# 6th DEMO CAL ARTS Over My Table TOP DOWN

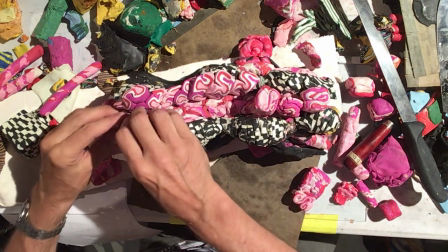[62:10]
It's really about his ears now. It's like all I have to do is kind of accentuate the eyebrows and all its motion with these little squigglies.
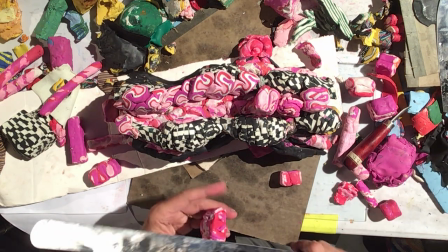[62:19]
Thank you everybody for making them.
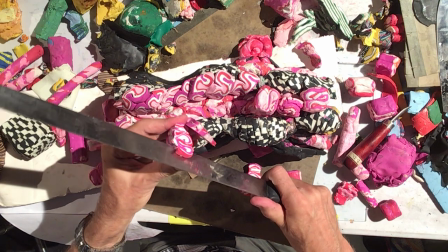[62:24]
They're going to be sort of like a kind of, I don't know. I really like them more when I actually can layer them in.
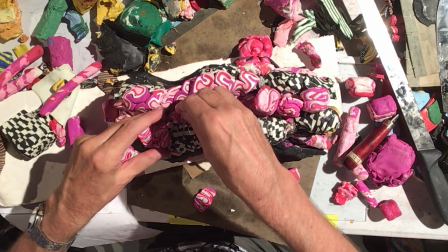[62:32]
And if I have enough of them, I can do that. So you're watching, they're going at this angle up.
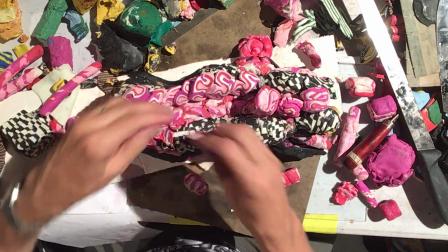[62:38]
Does that make sense? They're going at a diagonal up over these eyelids.
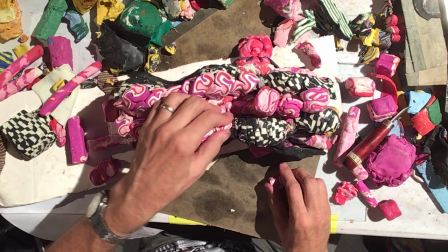[62:46]
And did we get all of the circles back? Somebody was cutting these up.
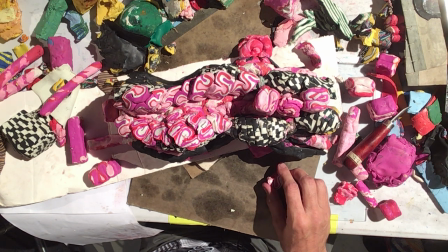[62:52]
We didn't finish cutting them Oh, up. we never did. Aw, does anybody want to cut these up? It's, Thank you. okay.
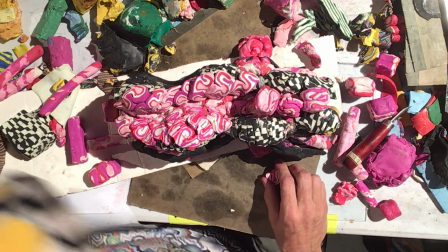[62:58]
And we need 2 or 3, right? Because we have 3 of these. I've done this. Yeah, so you see this as an example?
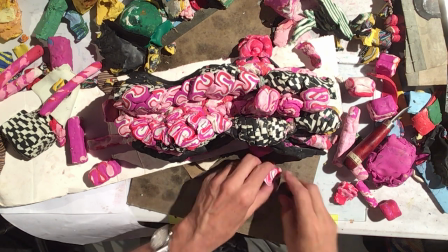[63:04]
That's all I'm asking. Okay, thank you. About an inch or 3/4 of an inch.
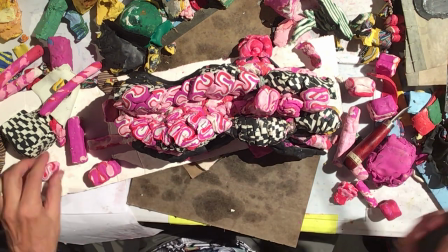[63:09]
Yeah, I can use that.
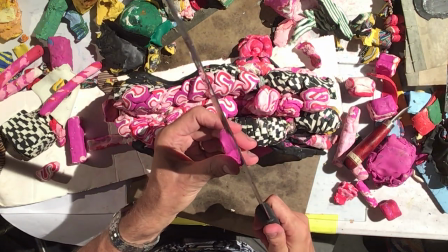[63:11]
I want to do the crawling crabs in a way that people understand why they're such a simple and effective texture.
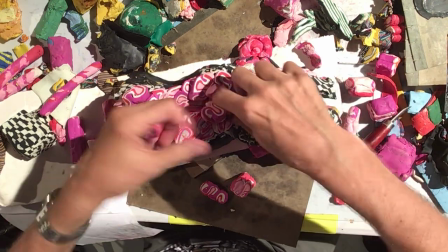[63:19]
So here I go. I'm still adding, I'm just cutting it apart. Why? Because I want it to flow over the shape.
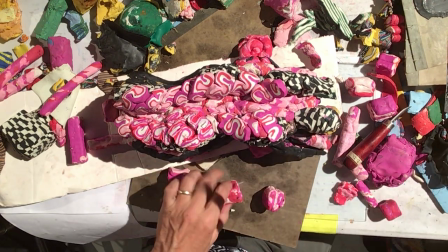[63:25]
But I'm just programming texture energy over the mountains that I've made here.
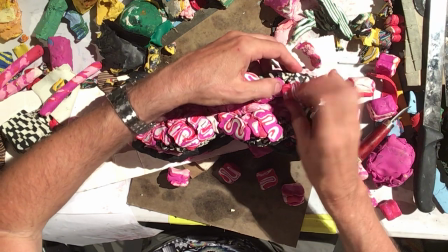[63:33]
This is a very weird one. It's fascinating, the amount of strange results when I crowdsourced it.
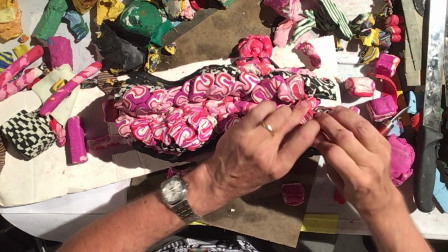[63:41]
And that's personally why I wanted to do a crazy cat.
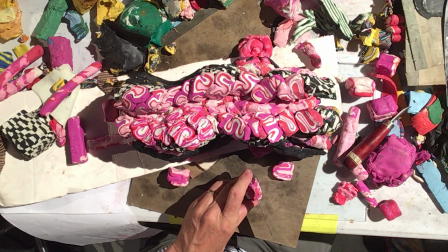[63:44]
I thought, all right, it's going to have a lot of non-conventional outcomes.
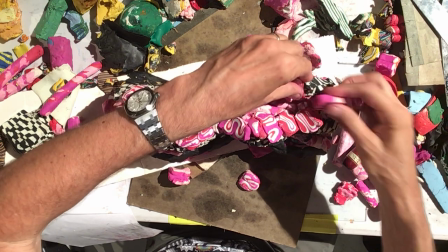[63:53]
Let me do it yeah.
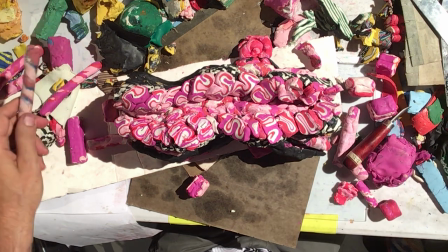[63:56]
And now I want to keep growing my little thing.
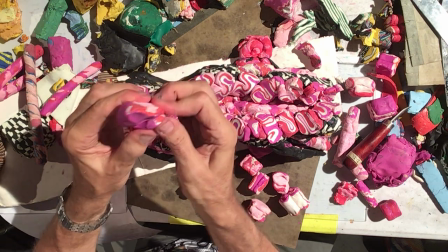[64:02]
I'm going to use these shapes. I'm just pinch it now. So all I'm doing is it's going to go zigzag back and forth.
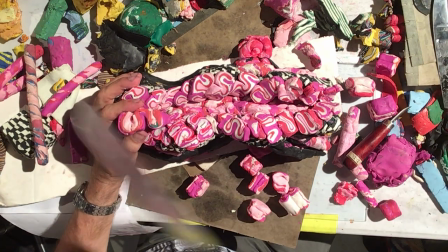[64:09]
So this is going to be really dramatic. What I'm doing now is throwing something in there that's going flash frame to the camera.
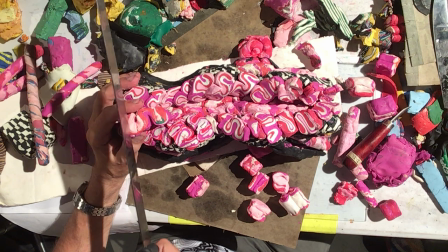[64:16]
Does this make sense? It's going back and forth, but it's flash frame here, flash frame there, flash frame here, flash frame there.
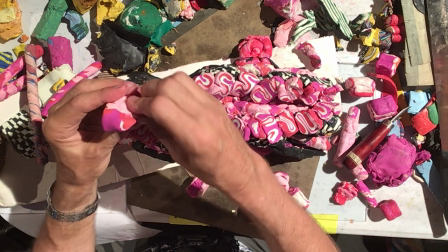[64:23]
Yes, there's a little bit of a curve stop, but that's what's animating now. And I'm making a wedge, so it's like a little thing that's flowing out of the center of his head now.
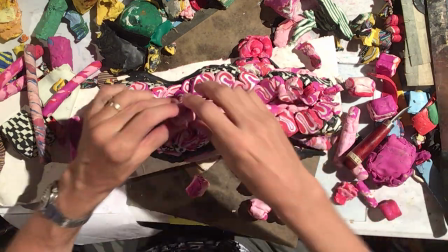[64:34]
But I'm going to make that the most frantic part of the animation because yeah, it's going to be good.
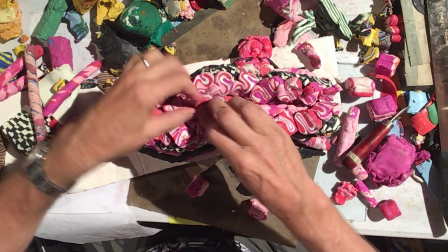[64:45]
going to be good.
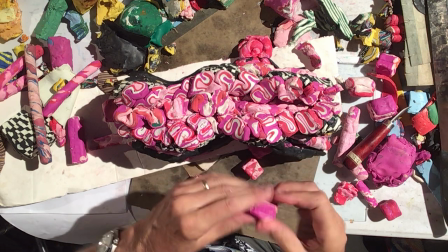[64:49]
I'm just lining it up so it's flash frame, which was more interesting than not moving.
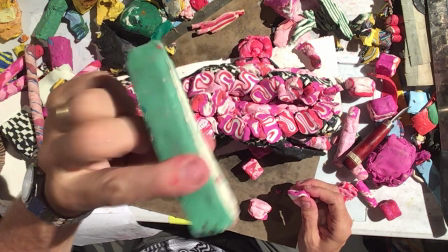[64:54]
Like, that's not moving. And this is going to be like that. It's going to be flash frame.
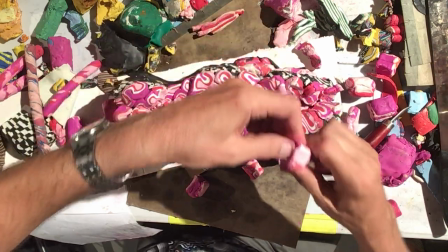[65:01]
I think, yeah. Wrong way. Here, this way. And now I'm ready for ears.
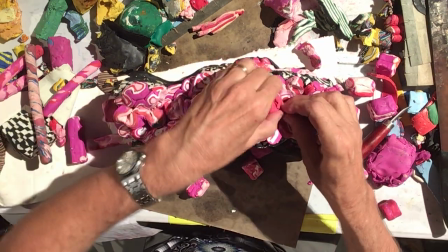[65:09]
And then all I need to do is add more pink to the outside,
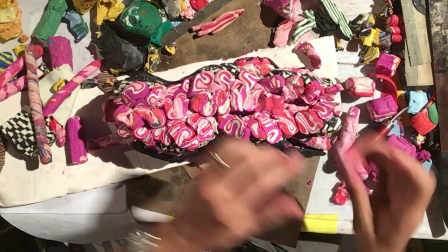[65:15]
and then I can throw the textures in the front, and we're close to off to the races.
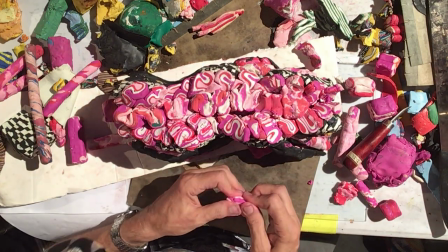[65:20]
It's so cool that the C is coming. This is for Cal Arts.
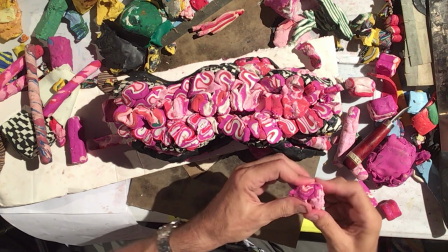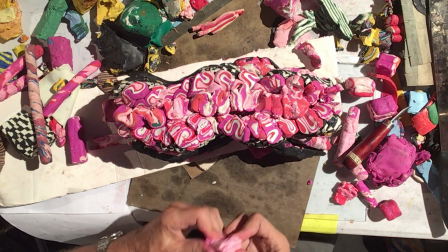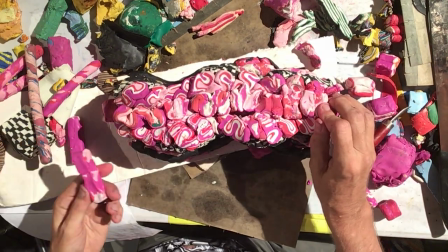[65:36]
And the privilege of living long enough to come back
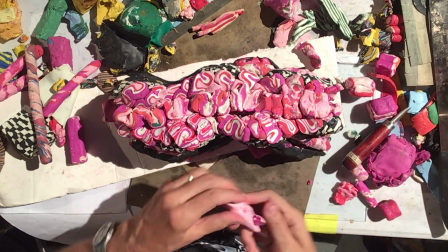[65:41]
to the birthplace of Stratagut and have this many interested people.
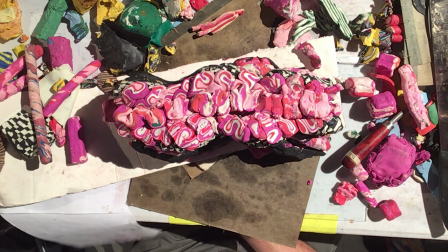[65:45]
And I do want to call out, Anima Mundi had me in 2012, Antilimonis had me in 2014. And these are film festivals that kept my interest going as I would educate and show these things around in South America.
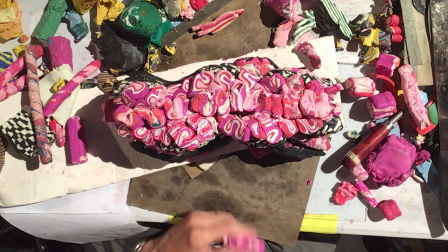[66:00]
And so I throw out appreciation to Brazil and to Chile. And they're very creative. Like, they'll take this and go, oh, yeah, sure.